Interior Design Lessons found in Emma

I have a surprise for you today.
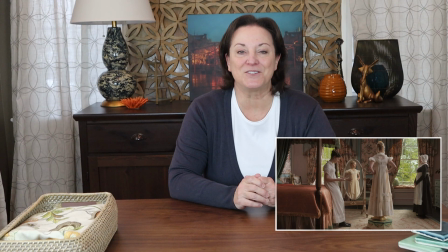(0:01)
We're going to explore some of the design lessons found in the movie Emma and learn how to bring those same principles into our own homes.
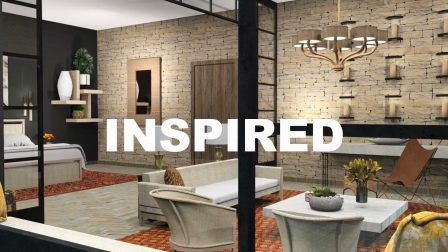(0:10)
So stick around. Hi, I'm Marina Coates. Welcome to Cinematically Inspired Design where we take the design secrets from the cinema and bring them into your home. Today we're going to focus on a delicious little slice of design, the set design found in Autumn DeWild's adaptation of Emma.
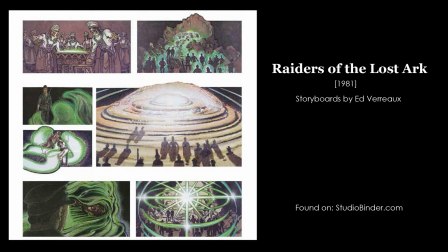(0:41)
Every good movie starts with a storyboard.
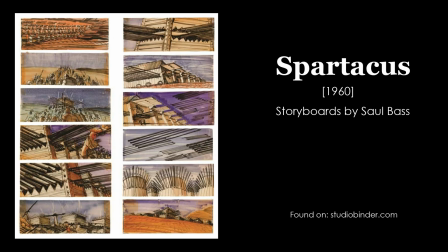(0:44)
Before a movie begins, the production designer draws up storyboards that show all of the critical scenes in the movie.
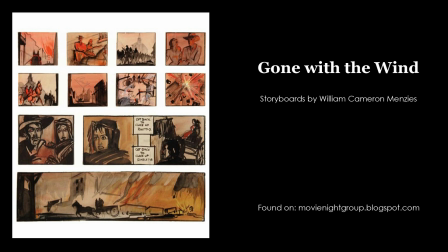(0:50)
They kind of look like a comic strip, but they don't just stage the scenes, they help set the mood of the film.
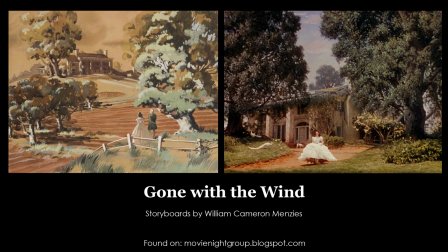(0:56)
They give the movie its distinct look and feel, and of course color has a big part to do with that.
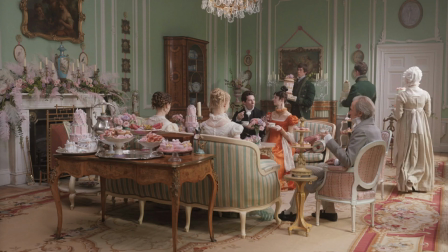(1:02)
The storyboards for Emma must have been amazing. Before we really dive into the design lessons found in Emma,
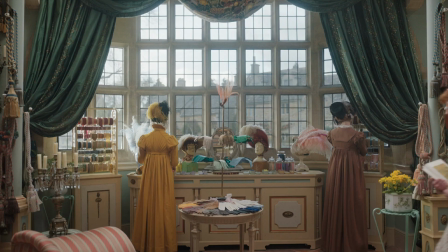(1:11)
let's just sample some of the enticing set designs that were offered up as a visual feast for us.
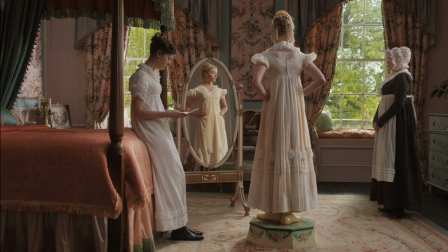(1:17)
So yummy!
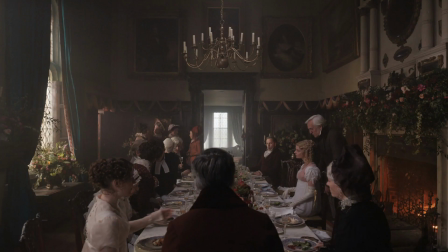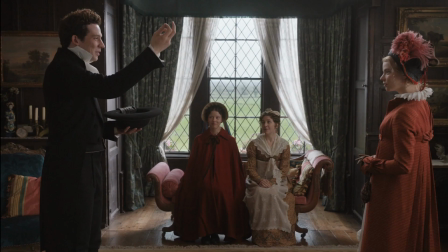(1:30)
I think by the time we're done today you will have discovered several design takeaways for your own home among the many delectable scenes they presented to us in this
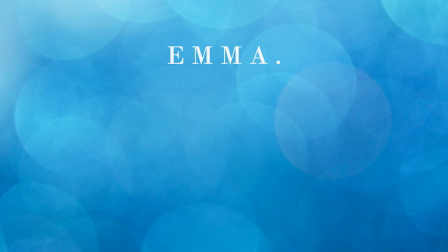(1:39)
film let's
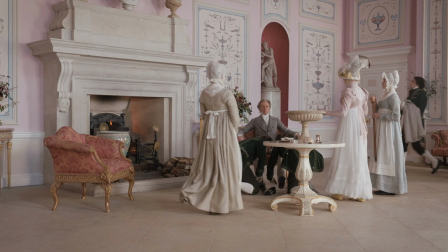(1:41)
start with some of their different ways of using color as we look at this beautiful light pink room with all of the
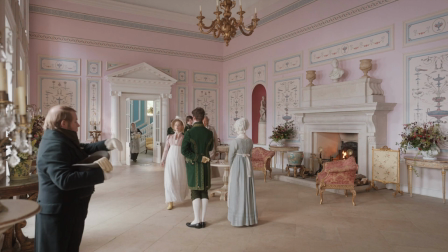(1:48)
ornate embellishments and creamy white you'll notice that they made sure to have some dark items in the room as
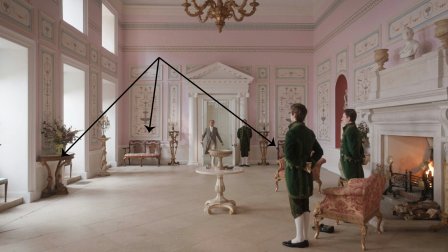(1:54)
well for example the wood table and benches as well as the pedestal stands. And in this shot, even the servants with their dark green attire.
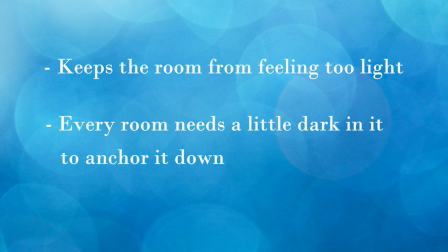(2:06)
What this does is keep the room from feeling like it's too light and airy, almost floating.
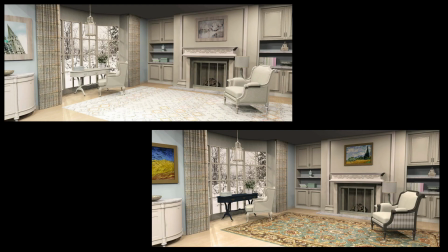(2:13)
Every room needs a little dark in it to anchor it down a bit. I think it's best understood by actually seeing it played out.
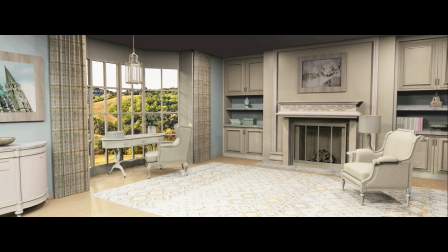(2:20)
So I've taken a room and made everything in it light. I didn't get rid of color. You'll notice I have blue and green and pink and orange, but I've kept everything very light.
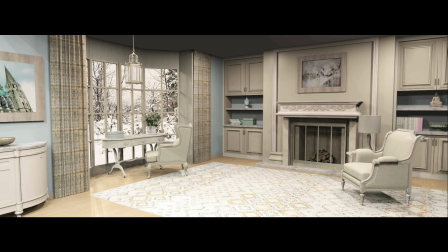(2:33)
And in fact, if we change the scenery outside the window to something lighter, you'll see that the room tends to float, meaning there's nothing substantial to weigh it down.
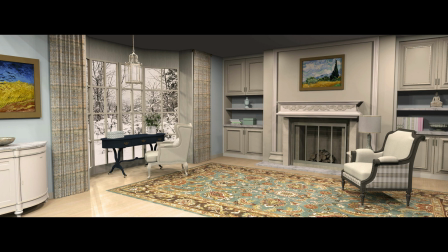(2:43)
It's too light, too airy, but it doesn't take much.
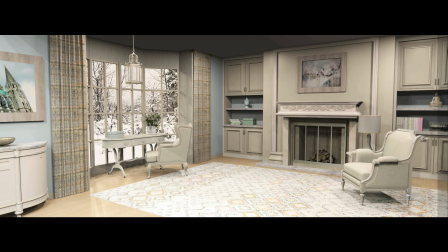(2:48)
A darker rug, a piece of furniture, or artwork can change the whole tone of the room.
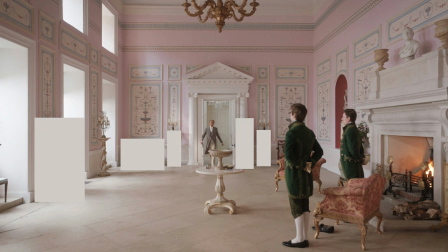(2:57)
Now we'll go back to that gorgeous pink room from Hartfield Estate.
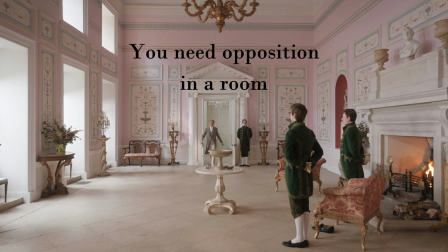(3:01)
If we block out all the darker items in the room it feels like an altogether different room.
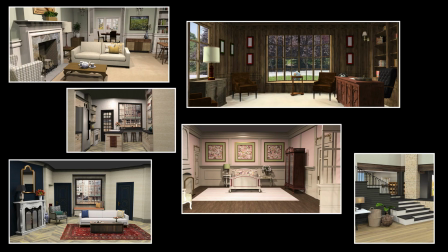(3:08)
You need the opposition in a room. It adds more interest and grounds it.
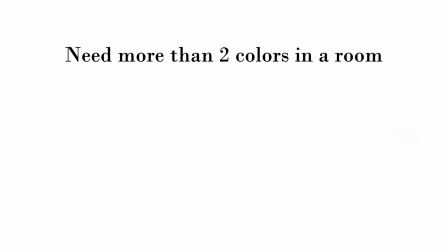(3:14)
The same is true in your homes.
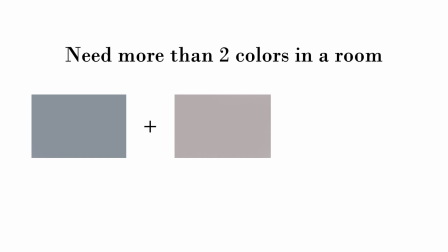(3:18)
In a similar vein, having only two colors in a room tends to make it somewhat bland.
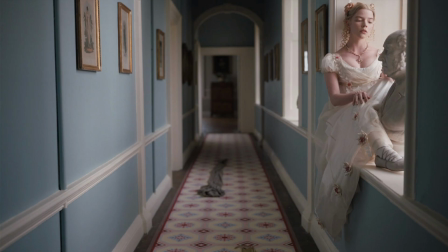(3:23)
There needs to be an accent color, even if it's minimal. For example, look at this shot from the movie. It's gorgeous. It's almost all light blue and cream, but the addition of burgundy and pink in both the rug and her dress details contributes a great deal to the scheme,
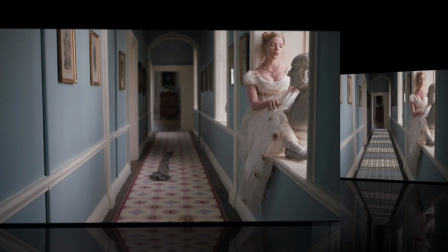(3:42)
even though the amounts are small.
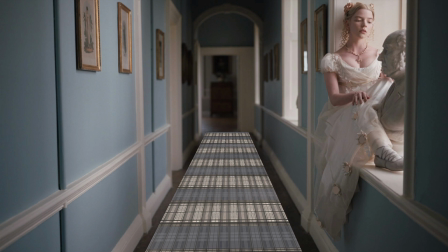(3:45)
To illustrate what this adds, I've replaced the rug with one that is just blue and cream, and I've removed the rose color from her dress. You can see that it's just not quite as interesting of a space. That minimal addition of color made a big difference.